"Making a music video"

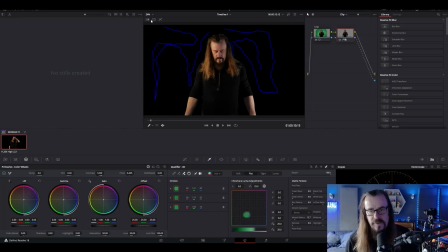[12:21]
So I think what we've got here is a really good separation. Now let's talk about a wee bit about computers for a moment, because the first thing you'll notice if you try to install DaVinci Resolve is that you need what's called a GPU in your computer. Now I don't have a particularly powerful computer, so I've got a very cheap, I think it's an AMD 550 or something. It's a very old, cheap GPU. So it's very slow, and it wouldn't really be able to render this in real time. So my workaround for using a cheaper computer is that I use sub-projects. So for each of my camera angles, I'll make a project in DaVinci Resolve and do this and then export it so that it's already done and it doesn't need to be processed as I'm editing the final video. So we've got a couple of options here when it comes to what we want to do now as the next step here.
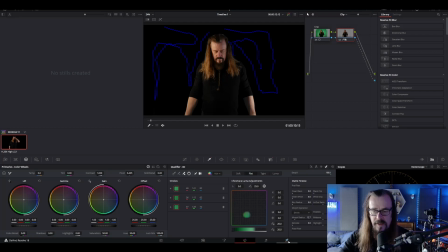[13:13]
Let me show you. The little rocket thing here is our option for exporting this.
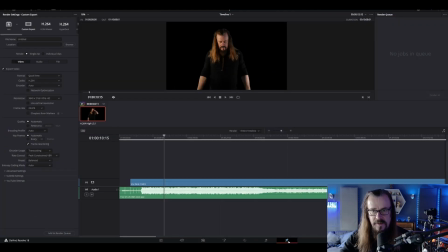[13:18]
So we can export this as a rendered video as it is right now. And that might be cool if what we wanted was just a black background. We can select certain codecs here. If we select this GoPro Cineform codec and we select 16-bit, it gives an option here to export alpha,
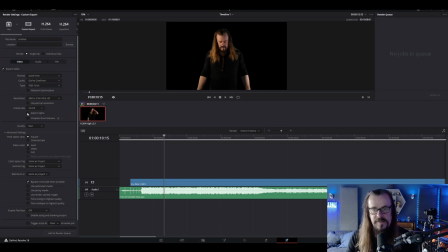[13:34]
which means if I export this now, it'll just be exporting me and the black background will be gone. That'll be transparent. And then that way I can put it into the next project and put backgrounds and stuff on it. But that's not typically what I do. And I may start doing that in the future, but for the meantime,
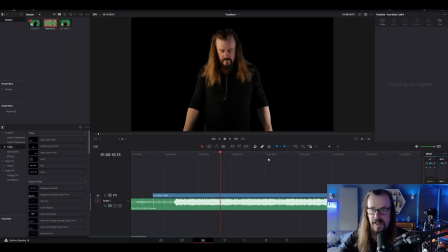[13:52]
I go back to this page and I'll want to put a background in and just render the whole thing with the background and everything in situation. So to get myself a background, I went to one of the free AI programs and I asked it to make me a grungy factory. And this is what it came up with.
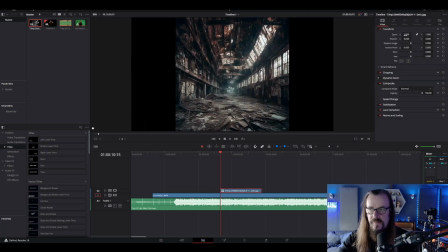[14:12]
So I'll drag it in. So it's square. So we're going to have to zoom in until it's wide enough.
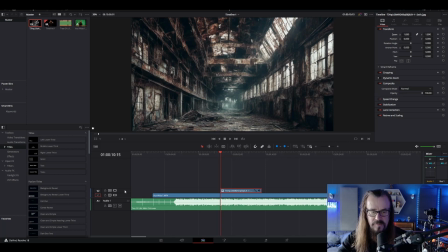[14:17]
And that's looking good now, but it's the wrong way around. We need to move it down, move track down. Now we can see me standing in front of this. So that's pretty cool. So we can drag this out to be the full length of our whole clip.
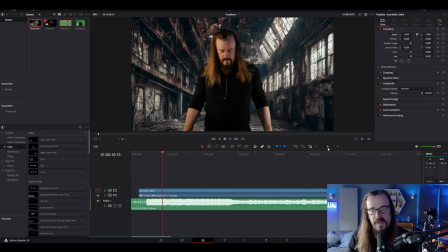[14:32]
There's a few things that are noticeable here now. The color is completely different on me from what it is in the background. We could start editing the colors until we're happy with them. So let's go into the color page and select our background.
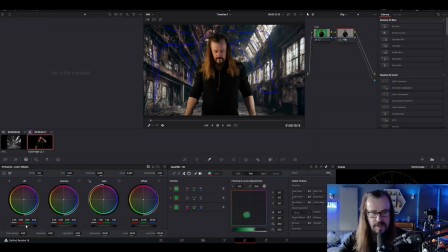[14:45]
And let's darken the background way down. That's looking a bit more like it.
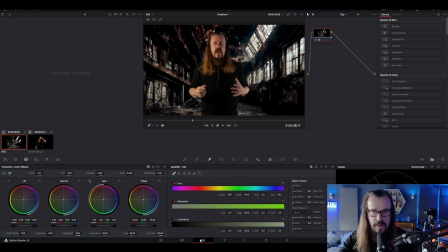[14:50]
And do you know what? I actually think I might like to reverse the background.
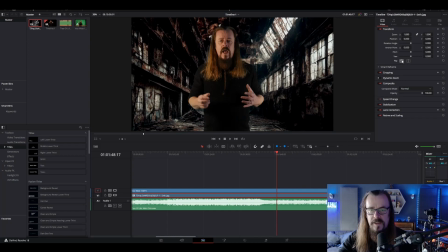[14:57]
We'll just click this flip button here. We'll put the background on that side.
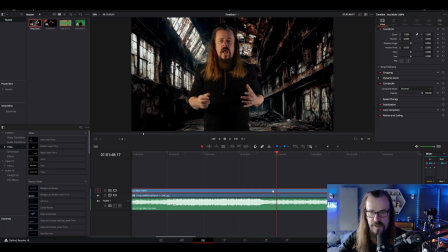[15:03]
And I think I would like to move me over to one side. So we'll do that. I'm a bit happier with that. That's looking a bit better. Let's go back to the color page again.
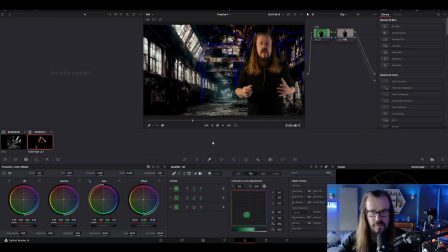[15:14]
And I think overall the whole thing's looking a bit colorful. So I'm going to select saturation here and we'll go down to say 20% saturation. Maybe too much. Let's try 30% saturation and do the same thing on the background.
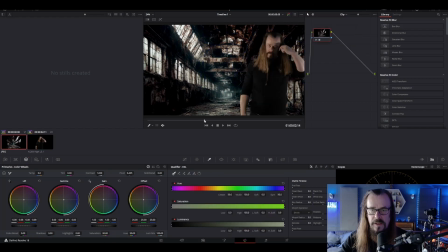[15:29]
Right, so it's all looking a little bit colder now in a way that I think is quite cool. And I think looking at it now, I guess I would like to add an effect that pulls the two things together.
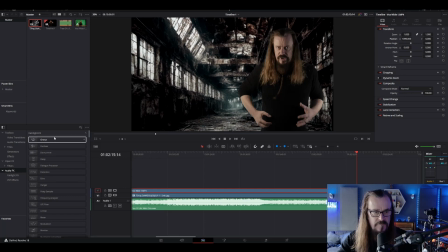[15:42]
So what I want to do is go into effects and find adjustment layer. Here it is. And if I drag this on, this will be on top and this will affect everything underneath. And I want to put an effect in here, which I think is called rays, light rays.
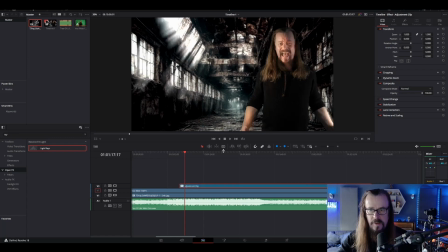[15:59]
Okay, we put this on. Now, that's obviously not what we want there, but we'll edit it. We're going to select add an angle. Yeah, I do want the angle to look like the light is coming in through the windows.
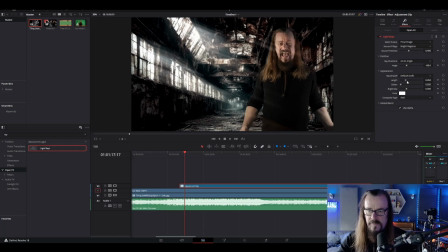[16:12]
Okay, so we'll make the light rays longer and we'll soften them, lower the brightness a little bit, and set the threshold so that it's not coming from my face. Bring the brightness up again a bit. Increase the length so that it's yeah.